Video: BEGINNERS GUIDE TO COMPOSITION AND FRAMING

Welcome back. I am Amanda and today we dive into the world of filmmaking and explore the various
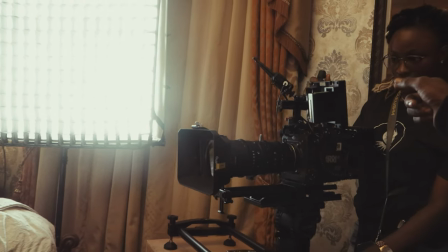23s
techniques that help create an immersive experience in filmmaking.
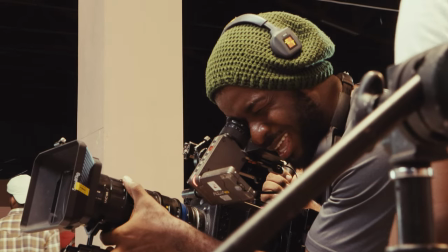28s
Today we'll be discussing the significance of camera movements, specifically pan, tilts, dollies and steadicam shots.
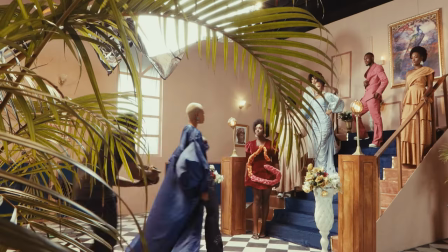37s
So grab a drink and a seat and let's get started.
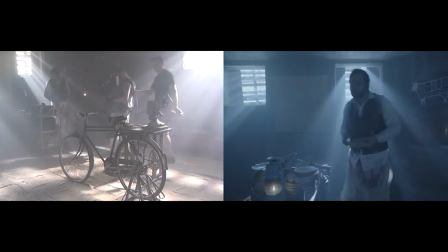40s
Camera movements are essential in conveying a character's emotional state by helping us see into the mind and world of our
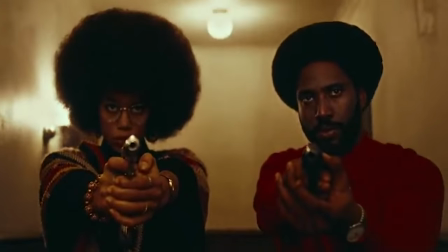47s
character or restricting an audience perspective that could build up the courier's experience of the viewer. Camera movement should ultimately serve the story, evoke emotions and create a dynamic visual experience for the audience. Let's begin with the pan shots. A pan shot involves rotating the camera horizontally from a fixed position.
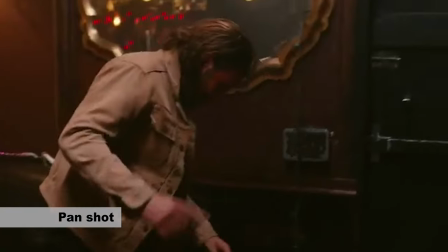71s
This directly mimics what we do with our heads when crossing as we tend to perform
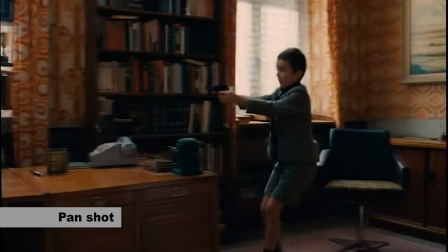77s
a wide scan to assess and process visual information from our surroundings.
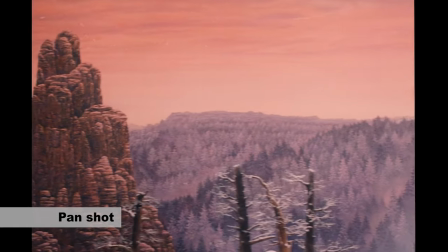83s
This movement is great for showcasing vast landscapes or capturing action scenes by smoothly panning the cameras,
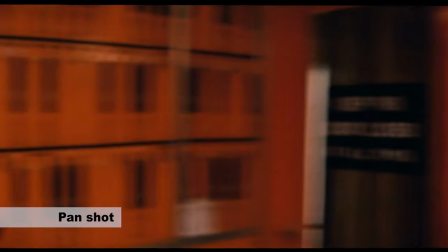92s
filmmakers can guide the viewers attention across the frame,
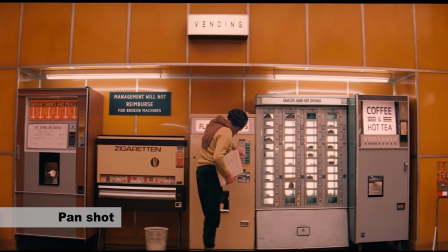96s
revealing important details or emphasizing a particular subject. Ultimately, the aim is to put the audience in an unbiased perspective that allows them draw important conclusions.
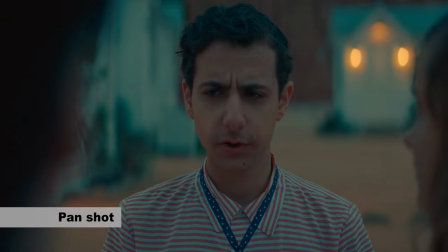109s
It can also be a great tool to help foreshadow an event or passively introduce a character.
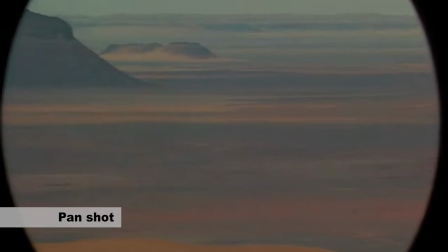117s
Remember that iconic shot in Lawrence of Arabia where the camera pans across the vast desert. The pan movement not only captured the grandeur of the landscape but also gave a sense of the protagonist's journey.
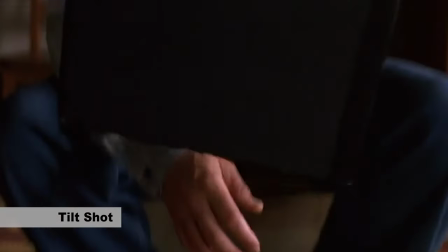132s
Now let's move on to the tilt shots. Unlike the pan, a tilt involves moving the camera vertically either up or down.
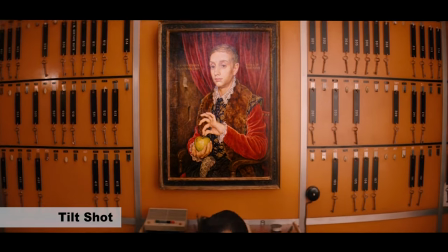140s
Tilt shots are often used as a reveal vertical tool within a scene to emphasize the height or depth of a subject, think about the spine-tingling moment in Jaws.
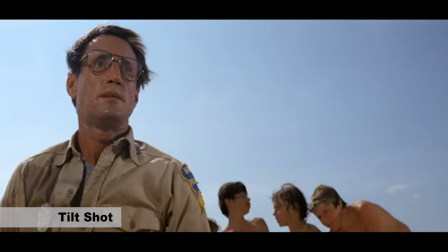151s
When Chief Brody spots the shark thing, the upward tilt accentuates the looming threat and builds tension, keeping us on the edge of our seats, or the unveiling of a mysterious character that has been prominent in a story. Next up, we have the dolly shot.
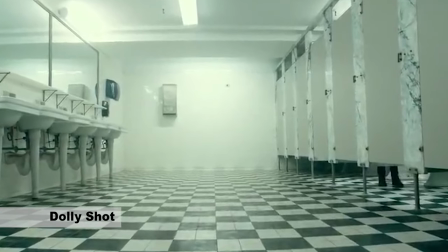169s
This camera movement is achieved by physically moving the camera closer or farther away from the subjects.
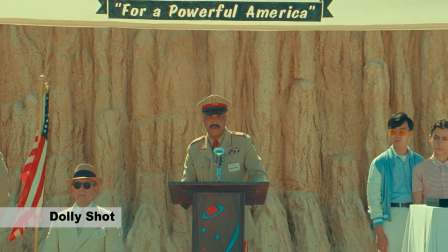177s
It creates a smooth and dynamic effect that allows the audience to feel like they're moving through the scene,
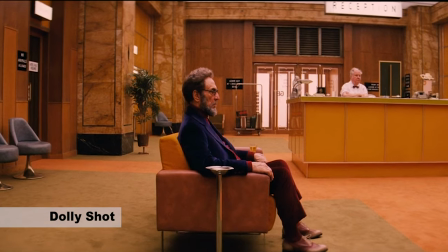185s
basically giving you the audience fit to explore in the direction you deem.
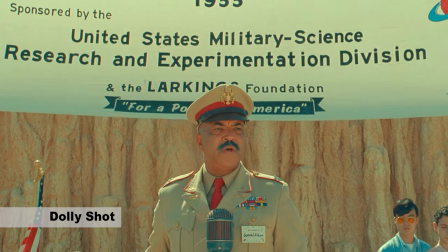191s
The Dolly movement can also be an effective tool in pulling the audience into the character's world.
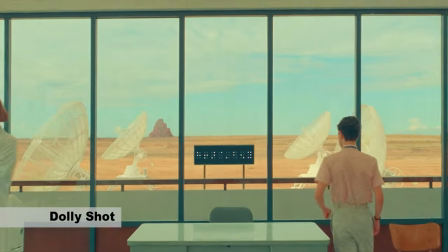198s
Subtle manner over intense conversations in a scene, coupled with an amazing performance from talent, it could evoke a powerful emotional response to the audience.
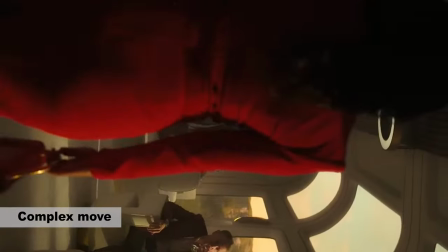210s
Complex moves can be created by combining both panning and tilting with the dolly.
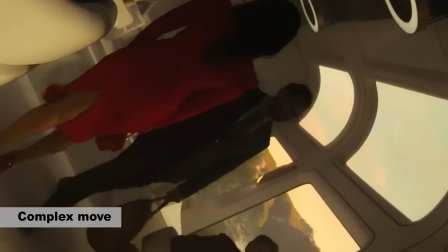216s
Remember the tracking shot in Black Clansman,
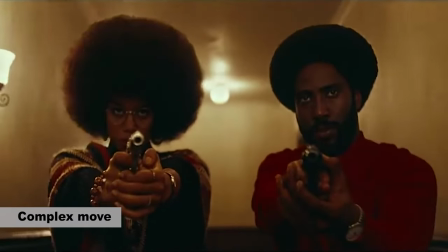219s
where the hero of the story with his supporting character on the corridor wears with the guns drawn.
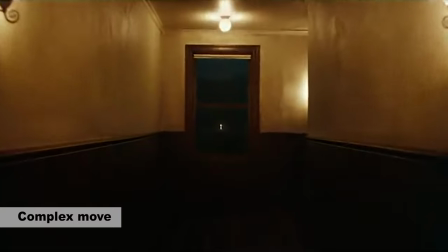227s
The dolly movement immersed us in the scene, making us feel like we're a part of the character's world. Lastly, let's talk about the Steadicam shots. This technique involves a specialized camera rig called a Steadicam.
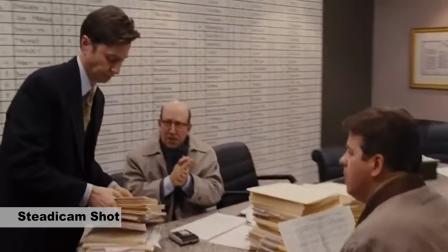240s
To achieve smooth, fluid movement using gravity to stabilize the camera,
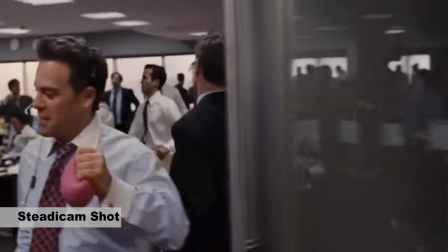246s
it allows the camera operator to move freely, almost like they are gliding through the scene.
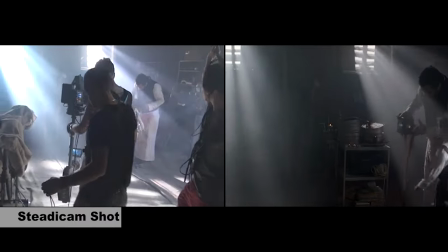252s
This, on the audience perspective,
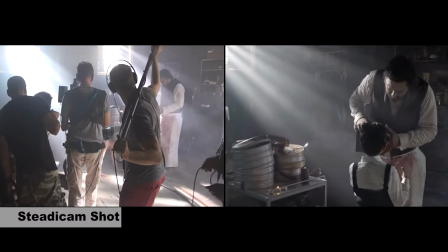255s
leads to a liberating experience. as the camera moves and waves through the scene as it puts us from
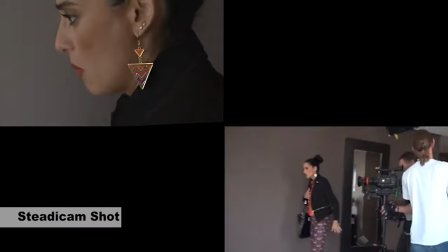263s
either a first-person point of view where we are like the one experiencing the scene
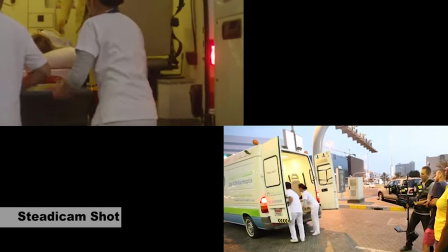269s
just as the character at the same time and could be amazing for jump scares
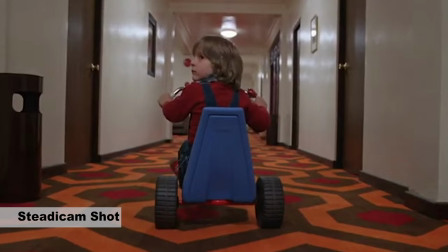274s
in horror movies or a second-person point of view where we observe the character in
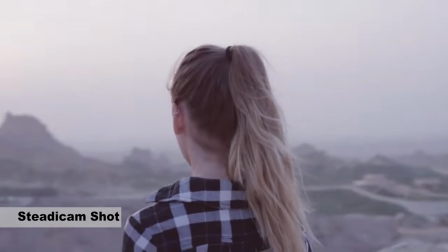280s
the scene and this could invoke the feeling of pressure sympathy to a sense of danger.
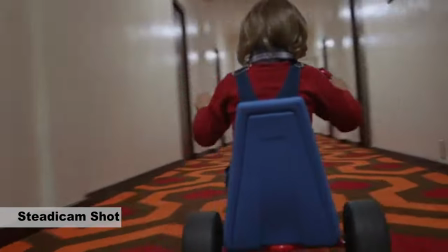286s
One of the most memorable uses of the Steadicam is found in Stanley Kubrick's The Shining.
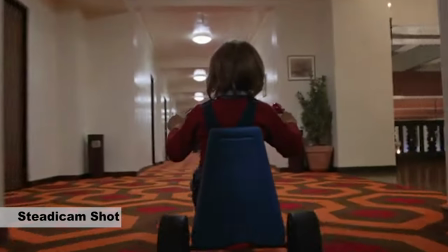292s
The tracking shot through the hallway of the Overlook Hotel creates a haunting and unsettling atmosphere,
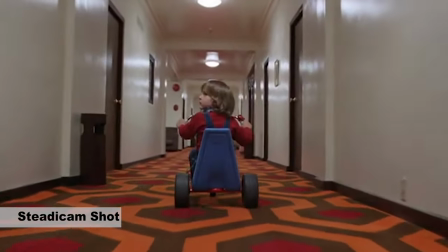301s
giving us a sense of being trapped with the characters. So there you have it. The significance of camera movements in filmmaking,
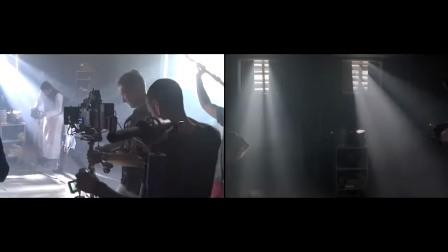309s
pan shots, tilt shots and dolly shots and steady cam shots all contribute to visual storytelling and impact the
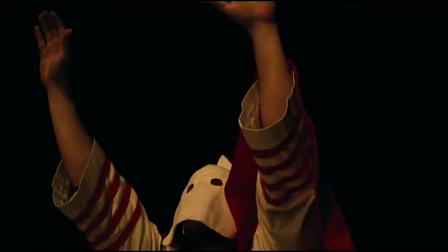317s
audience emotion there are other specialized movements such as the dodge and roll
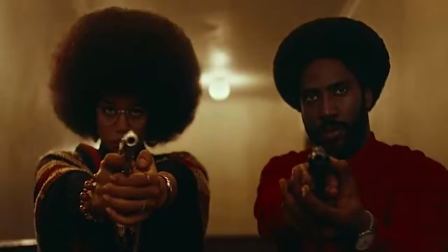323s
but they are beyond today's scope and they are specific whether it's guiding the gaze of
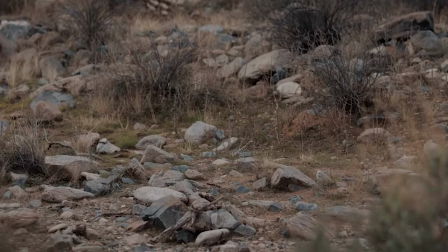328s
our audience building tension or immersing us in the story camera movements plays a crucial role in creating a cinematic experience that's all for today's video we hope you found this exploration of camera movements insightful. Don't forget to like, share and subscribe for more filmmaking tips and tricks. Until next time, improvise, adapt and overcome. Happy filmmaking!